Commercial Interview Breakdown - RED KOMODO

Hello, guten Tag, and welcome to another cinematography breakdown. And it's an interview again.
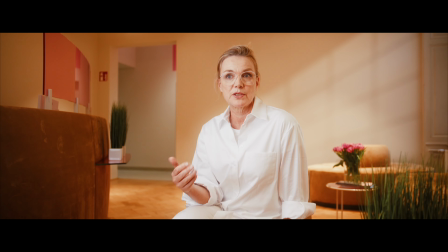0:04 Well, kinda. It was a Q&A for a dental clinic. The interesting part here is that we didn't have a lot of time, and this was really spontaneous.
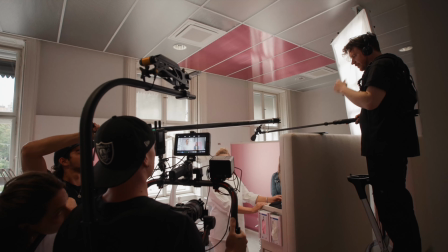0:13 We shot a commercial for them, and then the client asked us in between, hey, do we have enough time to film about 20 Q&As for our website? And we decided to squeeze it in. And this video is sponsored by Motion VFX because they came out with a new and exciting plugin, but more on that later. Let's get right into it and let's talk about the camera equipment that we used.
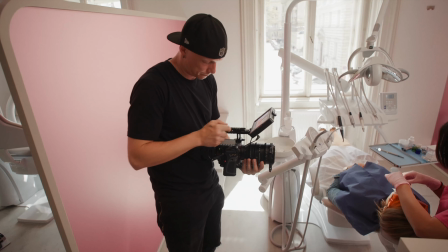0:33 We only brought one camera to shoot the commercial with, so we only had one camera to shoot all of the Q&As as well.
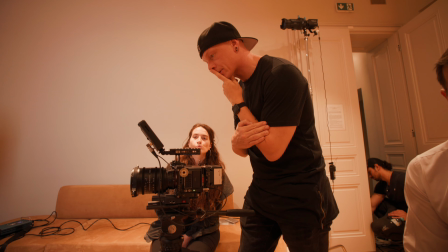0:39 The camera that we did use was the original red Komodo.
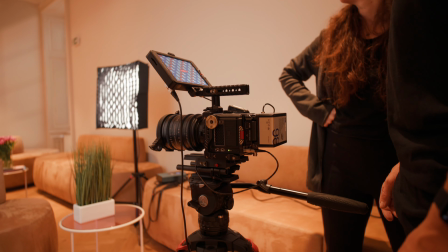0:43 The lens that we used was the Sigma 18-35, and this is also what we used for about 80% of the commercial that we shot.
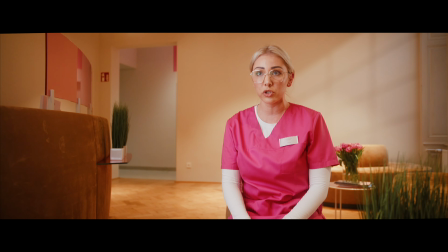0:50 For all of the Q&As that we shot, we set our 18-35 to 22mm.
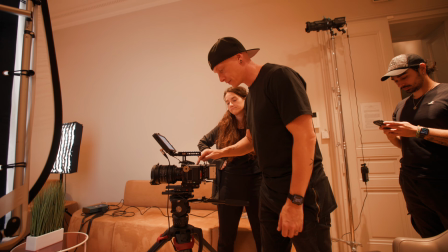0:55 To get rid of that digital sharpness and also to smoothen out the skin tones a bit, we used a Nisi 1/4 strength black mist filter.
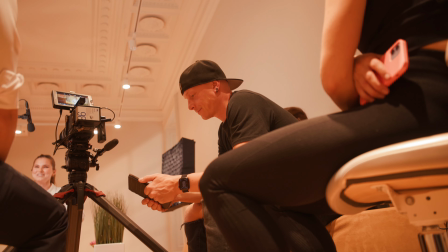1:03 I also used my iPad Pro with the Red Control app to monitor the interviews while we were recording,
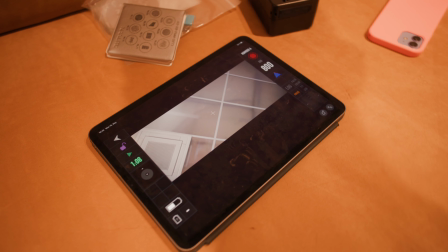1:09 so I didn't have to stand directly next to the camera to see the 7-inch on top of the camera.
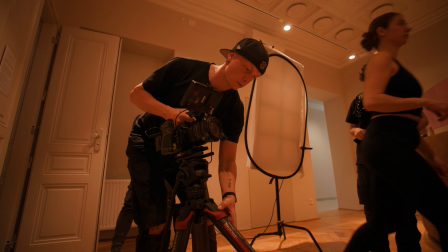1:14 The camera sat on my Sachtler Flowtech 75, and that's all the camera equipment that we needed.
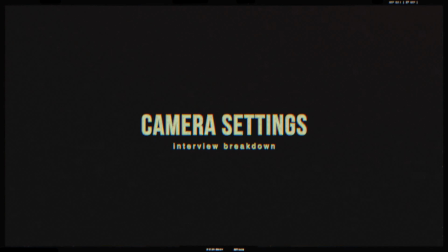1:20 Now let's talk a bit about our camera settings.
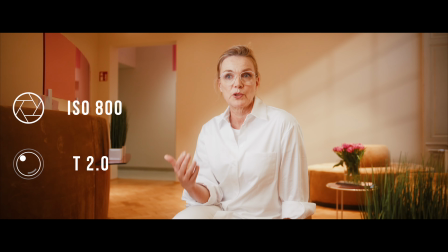1:22 We set the ISO to 800, and this is usually a good sweet spot for the Red Komodo, so I'll just leave it there whenever I can. And we also shot everything wide open at a T2.0 with our Sigma 18-35.
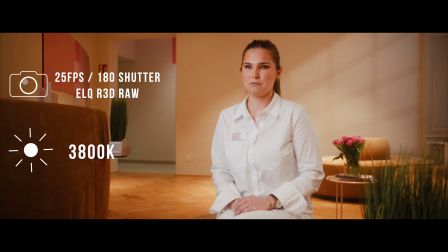1:35 We shot everything at 25 frames with a 180-degree shutter, and we set the color temperature of the Red Komodo to 3800 Kelvin.
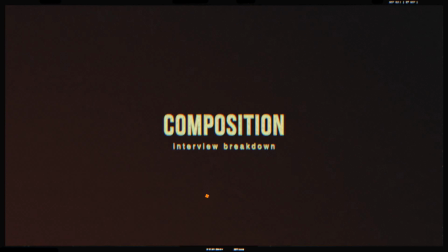1:43 And I will talk about this a little more in the lighting section. Now let's talk a bit about the composition, and there's not that much to say.
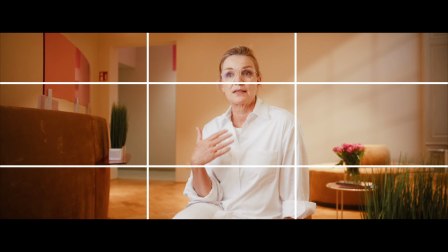1:51 We had our subject placed slightly off to the right, looking towards the left. But we wanted to have them relatively centered, because that would make it easier for a jump cut,
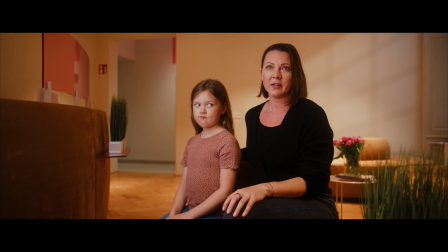2:01 because we only had one camera, and if we had to make a cut and zoom in where we didn't have any B-roll,
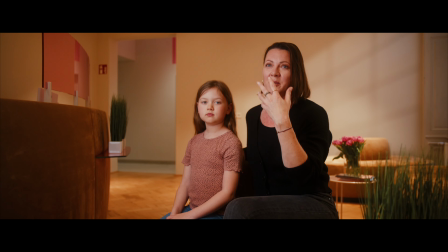2:06 then having a centered subject makes it a little bit easier.
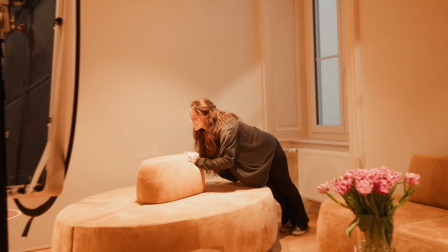2:10 We also moved some furniture around in the background and put some decorations and flowers here and there to not make the background too boring,
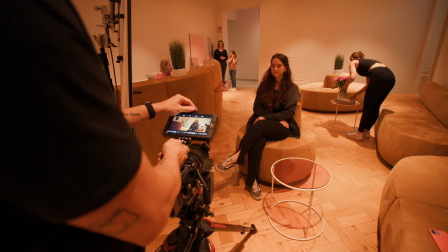2:18 but not have it overly busy either. We also placed our subject in a way where we had some leading lines towards
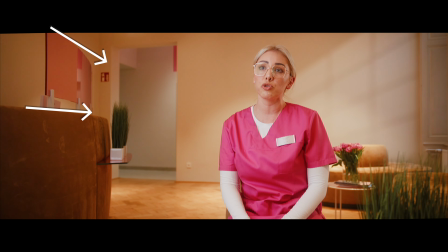2:26 our subject so that there's nothing too distracting in the background or on the sides.
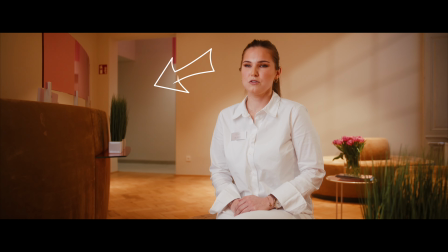2:30 Also, with the open door in the background, we got some levels to it because we wanted to create some depth with all the furniture and just the room in general.
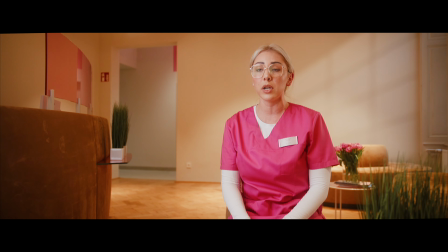2:40 When it came to creating levels, patterns and depth, we did all of this with lighting. And again, I will talk about this a little later. But other than this, there wasn't really anything special about this composition. What is special though is Motion VFX new plugin Cine Studio.
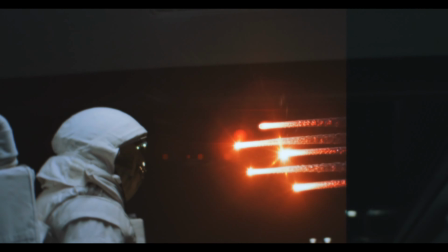2:56 Motion VFX has just released their brand new subscription-based software Cine Studio, and with it, two really exciting plugins.
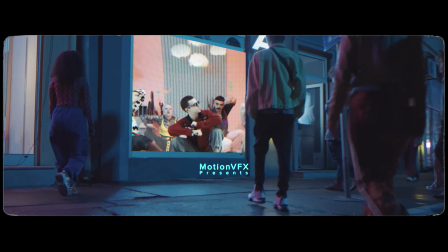3:03 The first plugin, and this is also my absolute favorite, is MRoto AI, and that lets you create masks and also tracks them within Final Cut Pro 10. And this isn't restricted to certain objects like cars, faces or people.
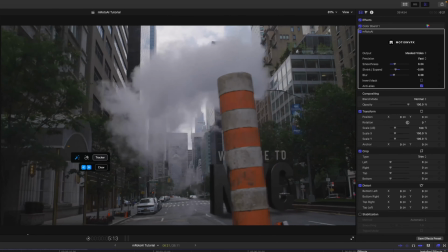3:16 No, you can actually track any item you want, and it's very easy just by selecting it.
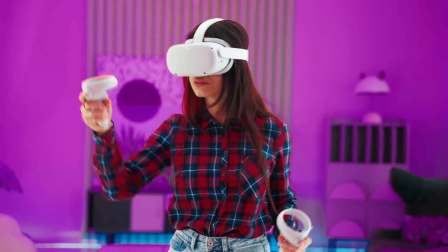3:22 And this is a feature that I've been waiting for so long, and I was this close to switching to DaVinci Resolve just for the AI masking tools.
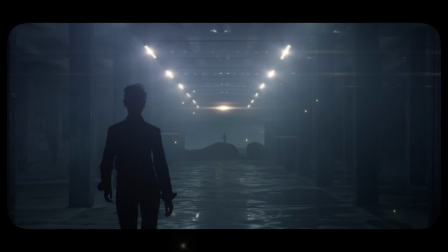3:30 But now you can do it within Final Cut Pro with the help of MRoto AI for Motion VFX. The possibilities here are really endless. The other plugin is called M-Tracker Surface,
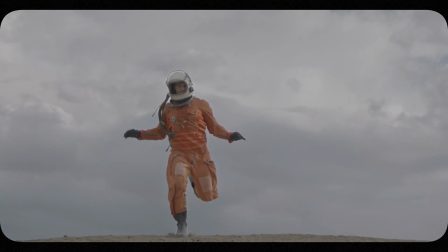3:40 and this is a really advanced planar tracker or surface tracker where you can just attach your textures to anything within Final Cut Pro,
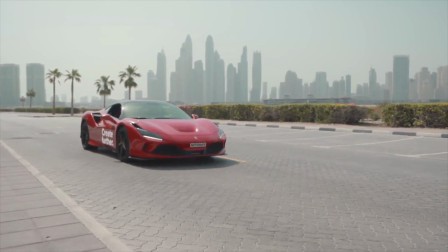3:47 and this is really precise and as easy as MRoto AI. So go ahead and check it out, there's a link down in the description below. Now before we talk about the lighting in detail, let's quickly talk about the audio. When it comes to the equipment that we used, I have no idea what we used because I hired a dedicated sound guy.
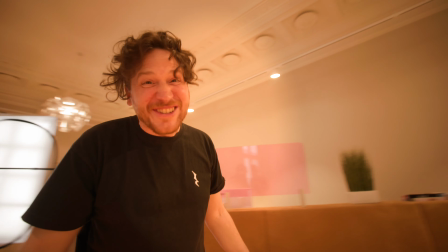4:05 We don't know!